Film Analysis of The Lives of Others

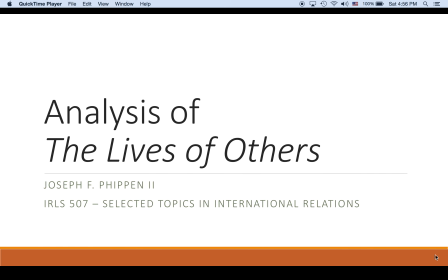Okay, well, I'm pleased to be talking to all of you today. As you know, we're going to be discussing the movie The Lives of Others and be analyzing it based off of the tools and criteria that we read about in the Yale Film School curriculum.
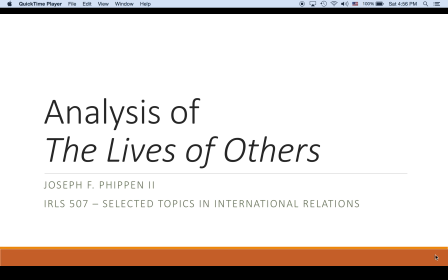Undoubtedly, you've all seen the movie. If you haven't seen the movie, our analysis is going to reveal the ending and will perhaps ruin the movie for you. So I would hope that anybody watching this has in fact seen it. Plus, you're going to miss out on some of the analysis, as what we're going to discuss is these tools
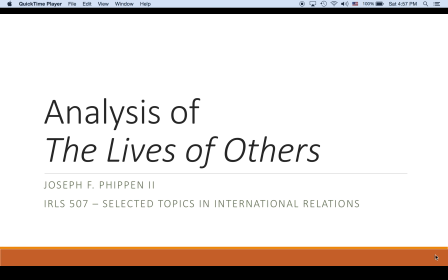and methods that the auteur brings out and utilizes to drive home his point in the movie.
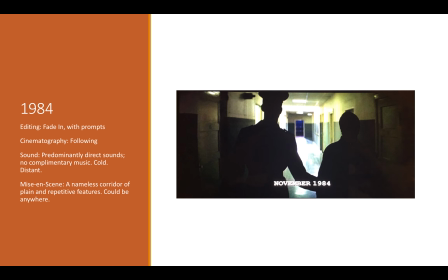So we'll go ahead and start off with the opening scene here. You'll notice on the left-hand side I've talked about the specific criteria and categories that you've read about. I'm not going to go over those too much here because you all can read, but we'll focus on this opening scene here that opens,
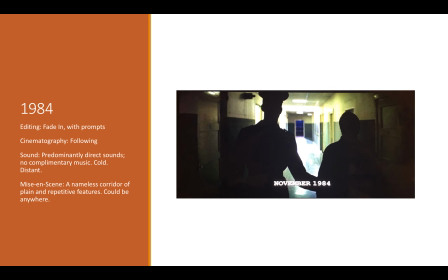as many movies do, using some prologue text to describe the overall context in which the movie exists. Now, among the last of the prologue text here is what you see here, the time setting. Now, the time setting is important here not only because of the
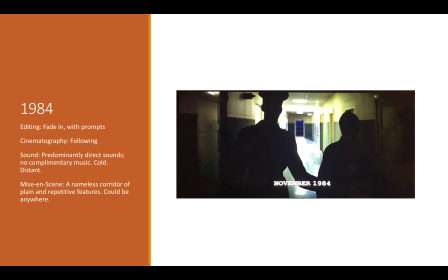actual time that these events would have occurred in this historical fiction, meaning that the story is of in a historical context that actually existed, but the story itself is fiction. Um, it's important to note the time here is, late 1984.
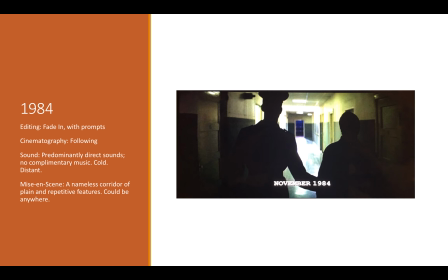Not because of the fact that indeed it was 1984, but the mindset of the George Orwell novel 1984. An obvious play to contemporary literature in which the dystopian um, society that Orwell describes of constant police surveillance,
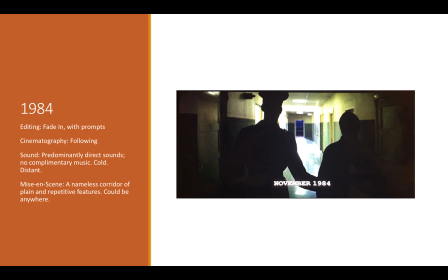one in which your friends could be telling on you and spying on you, which is basically what the movie uh, portrays throughout. Um, Now, in this particular scene, it's pretty dispassionate, pretty unfeeling.
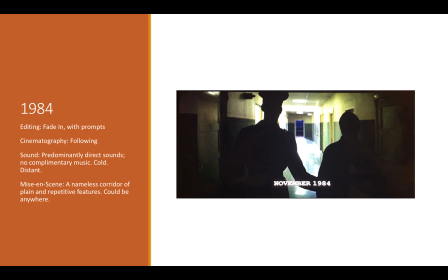It's both anonymous as it is just as anonymous as it is in distant in how it's set, and the isolation that should be felt by perhaps the prisoner there. As the scene goes on, you'll notice in the upper kind of left-hand corner here, there's a light that will turn on.
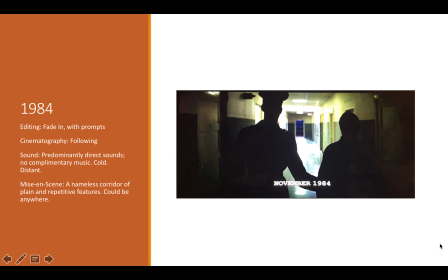It will go red. The prisoner here is told to look down, and what happens is he stays still. He looks down, and another pair of folks comes down the hallway and passes them. After they pass, the red lights go off, and the prisoner is told to continue on moving.
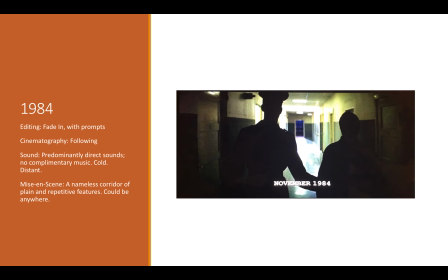Now, it's kind of used to describe and to demonstrate the isolation that any one of these prisoners could feel, because they could be anywhere, but they couldn't describe where they were.
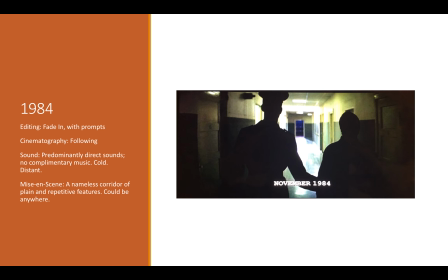There may be other people there. I mean, they're faintly aware that in a large building there's going to be other people, but you have no one to see or talk to. So very isolating incident that they could be in, and kind of demonstrates the, to,
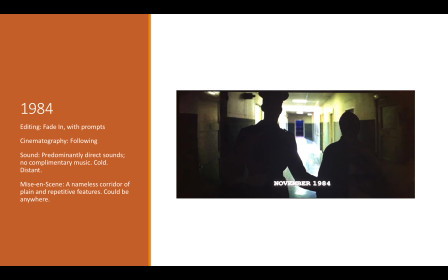the totality of pressure that can be put on someone that might be facing such a thing.
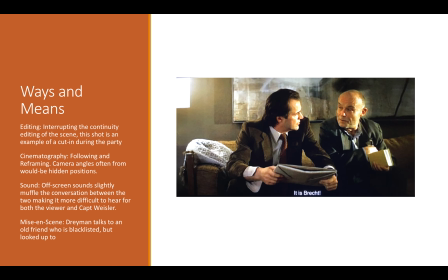Well, we go on to meet and see all of the characters and see the ways in which they're living their lives and the means by which they uh, uh, express themselves in a repressed society.
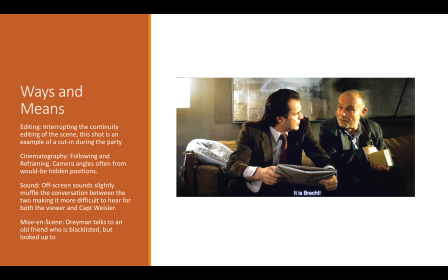Fast forwarding through many of the introductions, as again many of you have seen, or all of you should have seen the movie heretofore. Um, is this scene where Dreyman is at his own birthday party, and it begins with
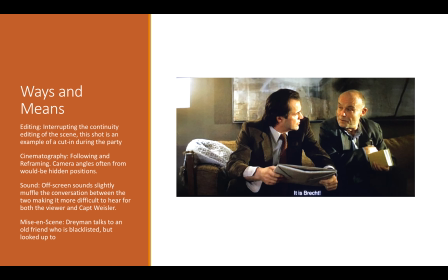the typical party scene where the camera is following the guy, the main character, Dreyman in this case, and there are many people there.
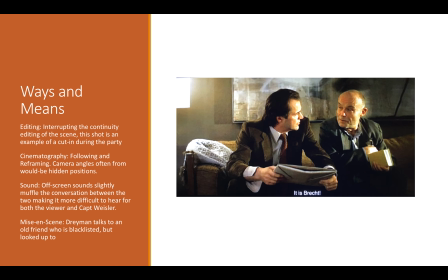Obviously, lots of things going on, several different things happening, but something of more important that stands out to the rest is shown by the fact that his conversation leads him to his friend here, um, who they all respect, but
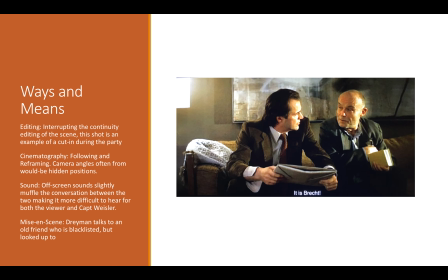but have to distance themselves from because of the context of which they live. So he goes over and he sits with him, kind of offcast, and it shows again the isolation that somebody who's been blacklisted is going to be feeling, not only
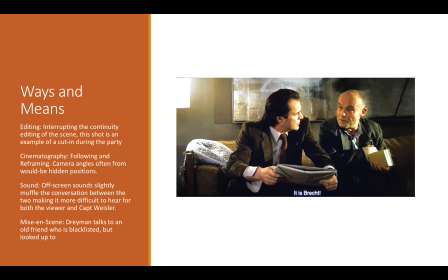in society at large or with the Stasi police or anything like that, but even in the party and company of people who share his values, he's sitting off alone. And he shows a present that he's going to give to Dreyman here, and it's a novel, Brecht.
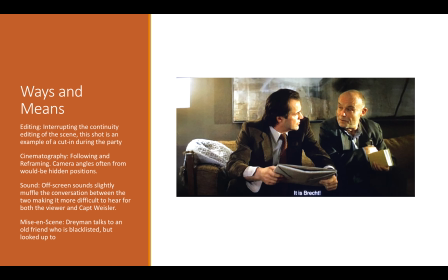And in fact, later what happens is or immediately after here, you see Captain Weiser, as he's listening to this very conversation, he'll write down the name of the book and later have to go take it.
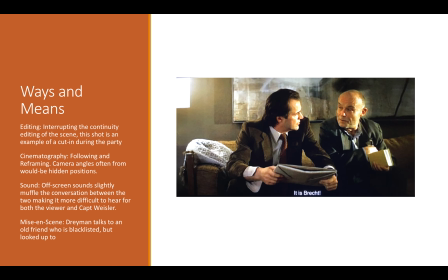Now, it demonstrates the isolation that these two can feel in the society, but it also demonstrates how removed Captain Weiser is from the situation. He doesn't know really what is in Brecht and what is so inspiring about it,
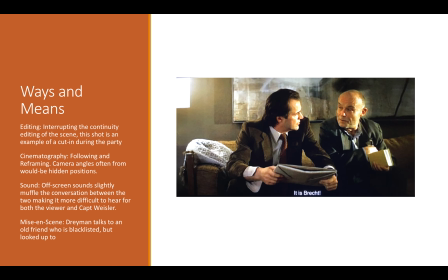and it's here that he starts to kind of develop an affinity for Dreyman, and you see that he takes almost a personal interest, as when he wrote down what the book was, he actually wrote it down on a notepad with his pencil,
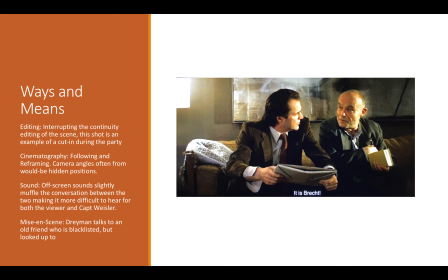as opposed to the rhythmic typing that you hear constantly throughout the movie, as he takes official documentation on the activities of Dreyman here.
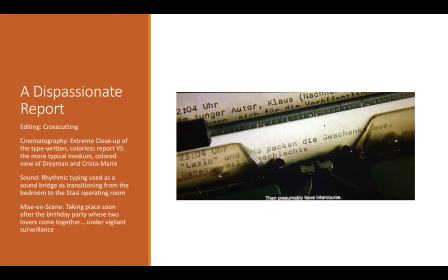So again, to that dispassionate typing that we're talking about, it's a constant crosscut that they use, the editors here, to demonstrate something happening in Dreyman's life that is important and filled with emotion and passion,
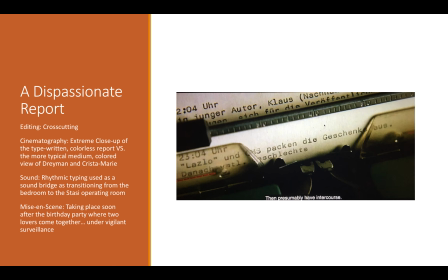and drives his persona, contrasted up against the simultaneously happening cold, dry report on this typewriter. Now he takes the most intimate of relations,
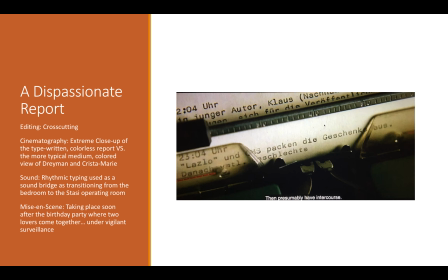and while he's eavesdropping on him and Krista Marie, who are presumably having intercourse, as the text describes it here on the typewriter, and as as he as he types that out,
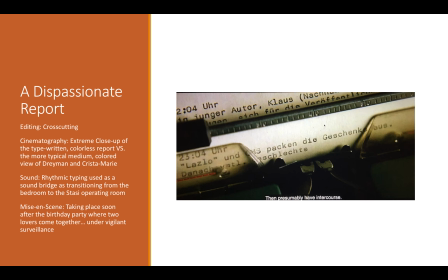the next cut is his assistant, who comes in to relieve him, and he says, "Oh, I love listening to artists because they're going at it all the time, as opposed to preachers and other ideologues who have it in that we listen in on. They're just not as much fun."
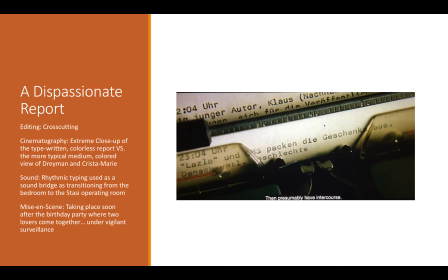And Captain Weiser is a quiet professional, maybe a little awkwardness. He leaves again about as cold as the typewriter, but stirring within him probably
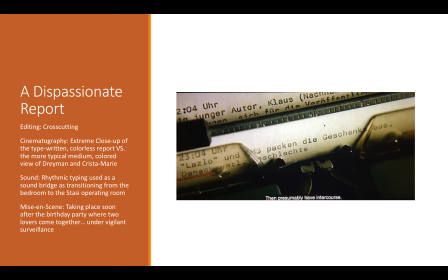some dissonance about what is it that drives these two to be so passionate, because he is very good at his job, but has a certain lack of feeling and depth to what he's doing.
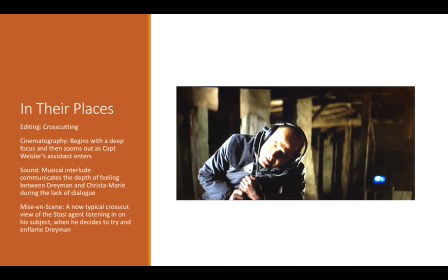Now, uh, trying to take on their place, he goes through and he does a couple of different things. Obviously, the film shows Captain Weiser.
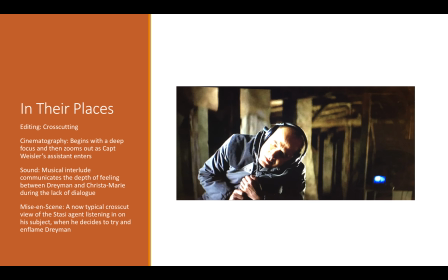He goes in and he surveys the room, probably as a very studious thing to be doing, understanding where in time and space that his subjects are as he's eavesdropping and accounting for what his actions are.
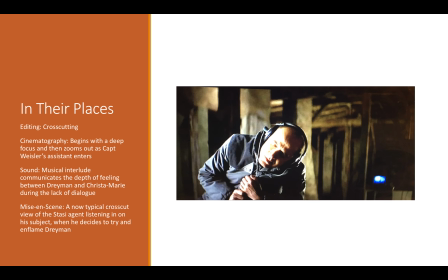But also, he tries to take on their feelings. He goes in there and he actually lifts that book, Brecht, and there's a scene of him reading it.